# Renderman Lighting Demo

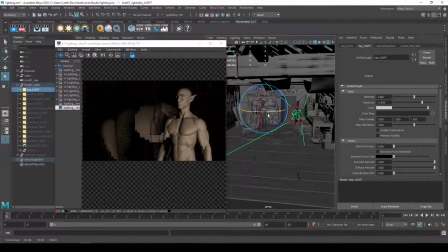57:15 So if I have it too close to my camera, or right in front of my camera, right? So my camera is right here. It tends to flatten out my character. So you, generally speaking, do not want your light source to be coming from the same direction as your camera. You want it to the left or to the right, right? So you want it to kind of come from the side.
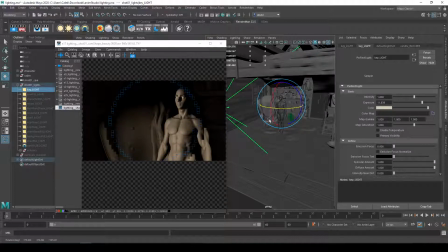57:33 And so a lot of this is also subjective, but generally speaking, I like it to be at a 45-degree angle to the character. So coming somewhere between the side and the front of the character creates like a nice shadow pattern.
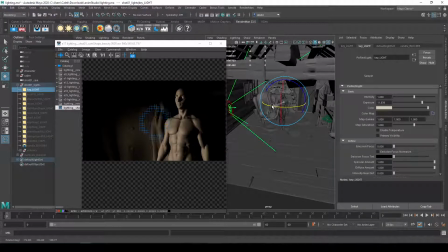57:47 If I wanted to get that Rembrandt lighting, I could kind of move it a little bit more to the side to try to get that cheek angle. And what I could do also is I could go ahead and set that to be coming a little bit from the top as well. So that's really, if you're ever in doubt and you can work with it,
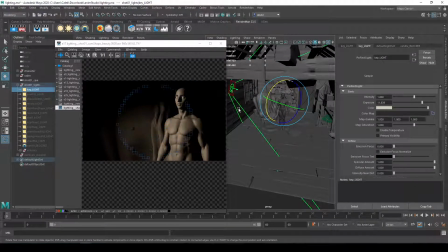58:04 really appealing lighting is 45-degree angles to the character and tilted up 45 degrees as well. And when I say to the character, I mean from their nose. So let's go ahead and go to world, and we can look at it from the other side.
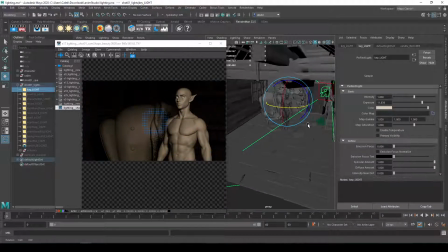58:18 So it just creates like a really nice shaping to the character and figure. And so right here, it's a little too close to the camera, so I'll just kind of pull it over more to the side. So like I said, in reality, I kind of liked this lighting shadow setup better right here.
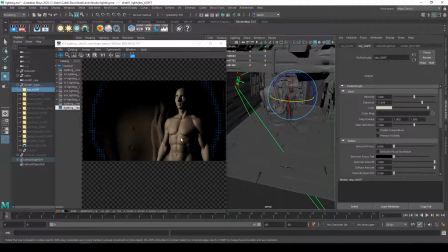58:33 We have that far key lighting setup where the light source is coming from the other side of the character from the camera. So the camera's on the character's left side and the light's on the right side. But in my case, because I was having that blue rim light coming from the window, I kind of liked it better coming from over here.
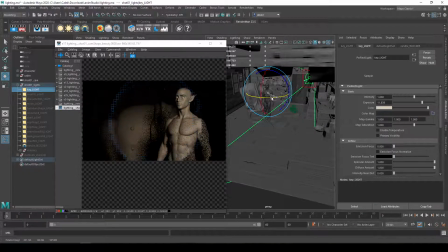58:53 And because I wanted it to feel a little bit like it could be a lantern that's like hanging from the ceiling, right? So that could make sense. But in my case, I was wanting it to be like that Klaus, where it's going to be like a candle or a flame that's in the space.
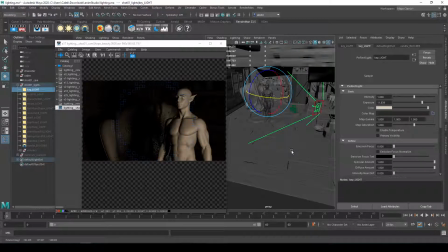59:08 So I had it a little bit more from the side right here, something like that. So it makes it a little dramatic, but that's okay. Something else I was doing is I'm going to go ahead and come in here to the cone angle.
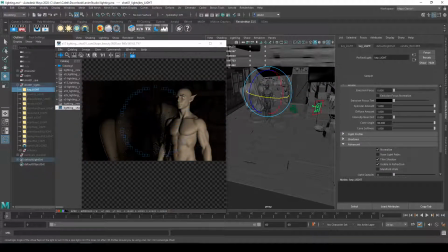59:22 Let's go ahead and drop that to 90. Right, and generally speaking, actually, I don't think this is really changing that much because the light source is pretty close to my character. That fall off isn't really spilling into my background that much. But I was originally using this cone angle to bring it in and tighten it on my character so it's spilling less on the environment.
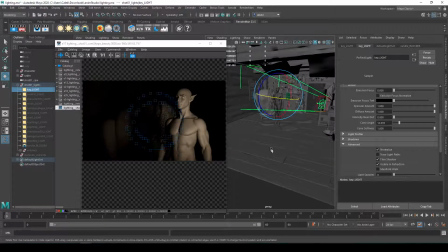59:42 And so I'm focusing it on more on the character. And you'll often, if you can get lighting to work on your character and your environment at the same time, that's great. But a lot of times you'll have specific lighting for your character or background versus your foreground. And just use that cone softness to make that fall off not a sharp line so it doesn't cut something randomly.
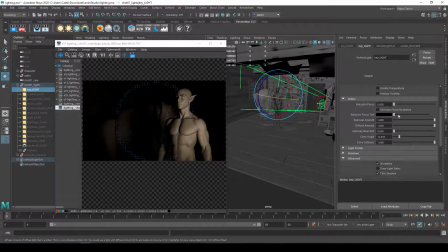60:02 So I'll just bring up that cone angle. Okay, so that was my main key light. In terms of intensity, again, using exposure as my main setting. I'm trying to keep things from blowing out too much. So I just dropped it maybe a little bit lower than this. And I'm just gonna keep adding light as I go along.
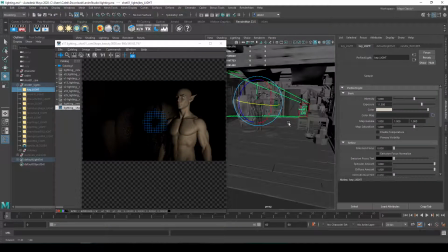60:22 But what you do want to do is always, in my opinion, start from the key light and get that working first on your character. And you might even want to go ahead and start working on the environment. So I think I have a background light.
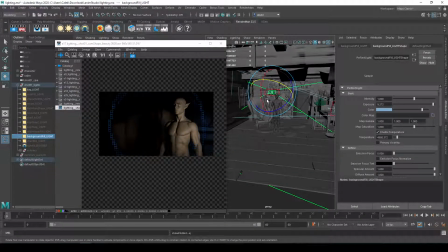60:36 Making sure that you're working on all of your lights at the same time. But actually I have this outside moonlight that's going to be another large lighting source in my environment. So I'll go ahead and undo that fill light because that's going to be supplementing it. So let's keep talking about the character for now.
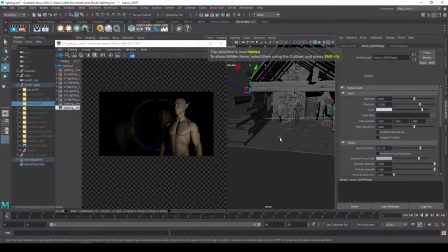60:52 Actually, let's move to the moonlight. So this isn't specific to y'all's short or your whatever you're working on, but I still don't have like my primary lighting source for my whole environment. I only have it for my character right now, and this is just how I'm working for this. This might not be how you want to actually approach this.
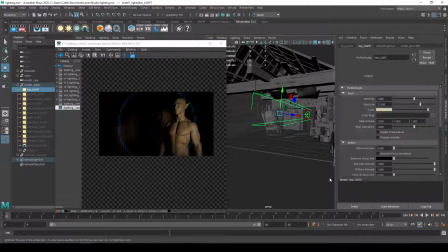61:12 So in my scene, though, I know that most of my environment is going to have a little bit of this warm fill from the candle light.